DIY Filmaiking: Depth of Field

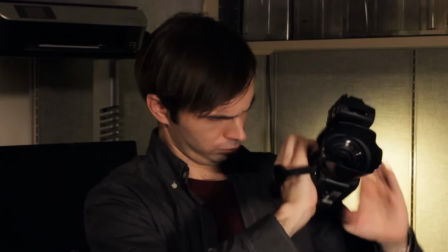Are you sad and tired of your film footage looking like terrible quality video? Well now, there's another way! Depth of Field! It can turn your boring old footage into something awesome and cinematic.
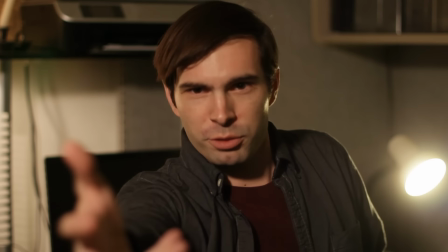Visually, Depth of Field is what keeps your subject from blending into the background.
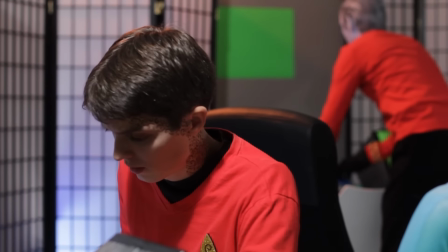It allows for multiple actions in frame while directing the audience's attention to a specific one.
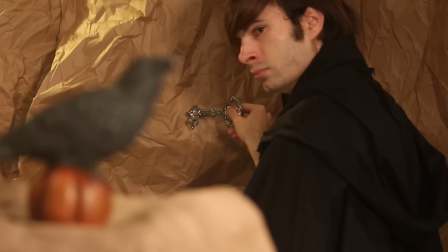And it allows for in-camera reveals of a background or foreground subject.
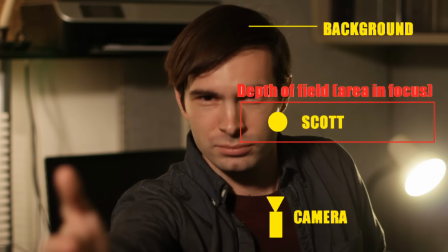A more technical definition of depth of field is the percentage of space that's in focus between the background of your shot and the foreground of your camera.
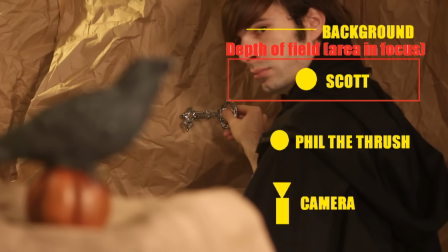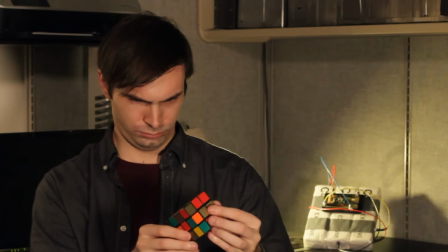You can alter this percentage depending on your desired effect.
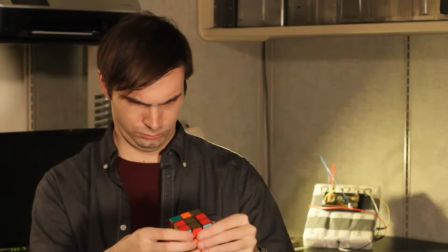A deep depth of field will keep everything in focus, while a shallow depth of field will focus on a particular portion of the distance between the camera and the background.
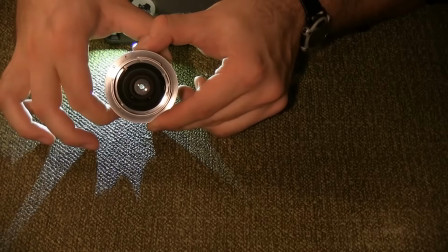Several variables affect depth of field, but today I'll be concentrating on just one.
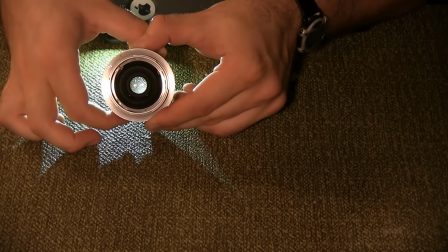Aperture. aperture is the opening in a camera lens that allows light into the camera opening the aperture and allowing in more light creates a shallow depth
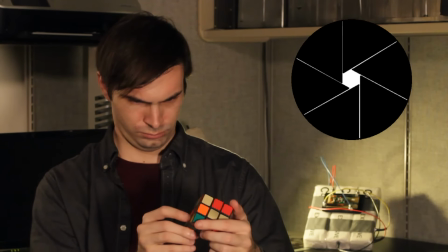of field closing the aperture and allowing in less light creates a deeper depth of field so what we have here is a great example of a very
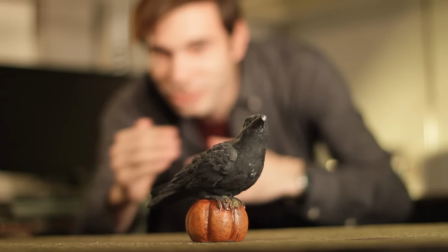shallow depth of field the depth of field is telling us that fill the thrush is the most
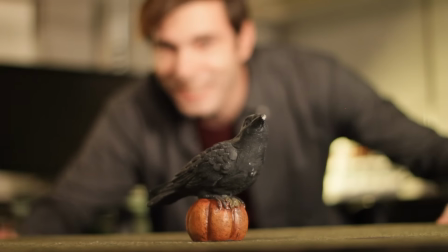important character in this shot thanks for joining us on the prop masters handbook See you next time.
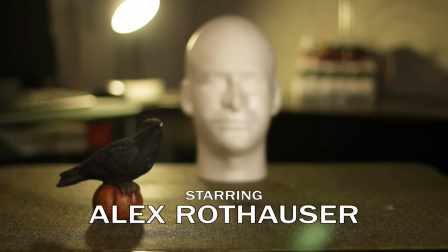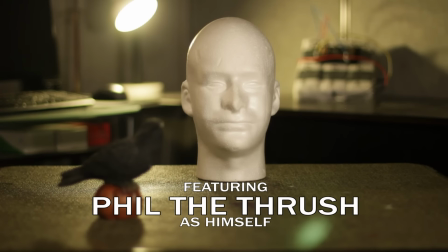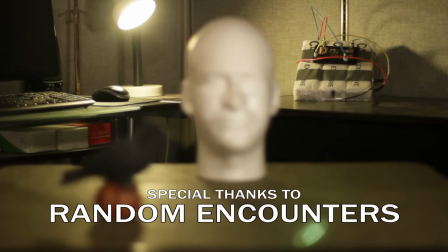Uh, one more time with your hand up a little higher. Come with me if you want to live.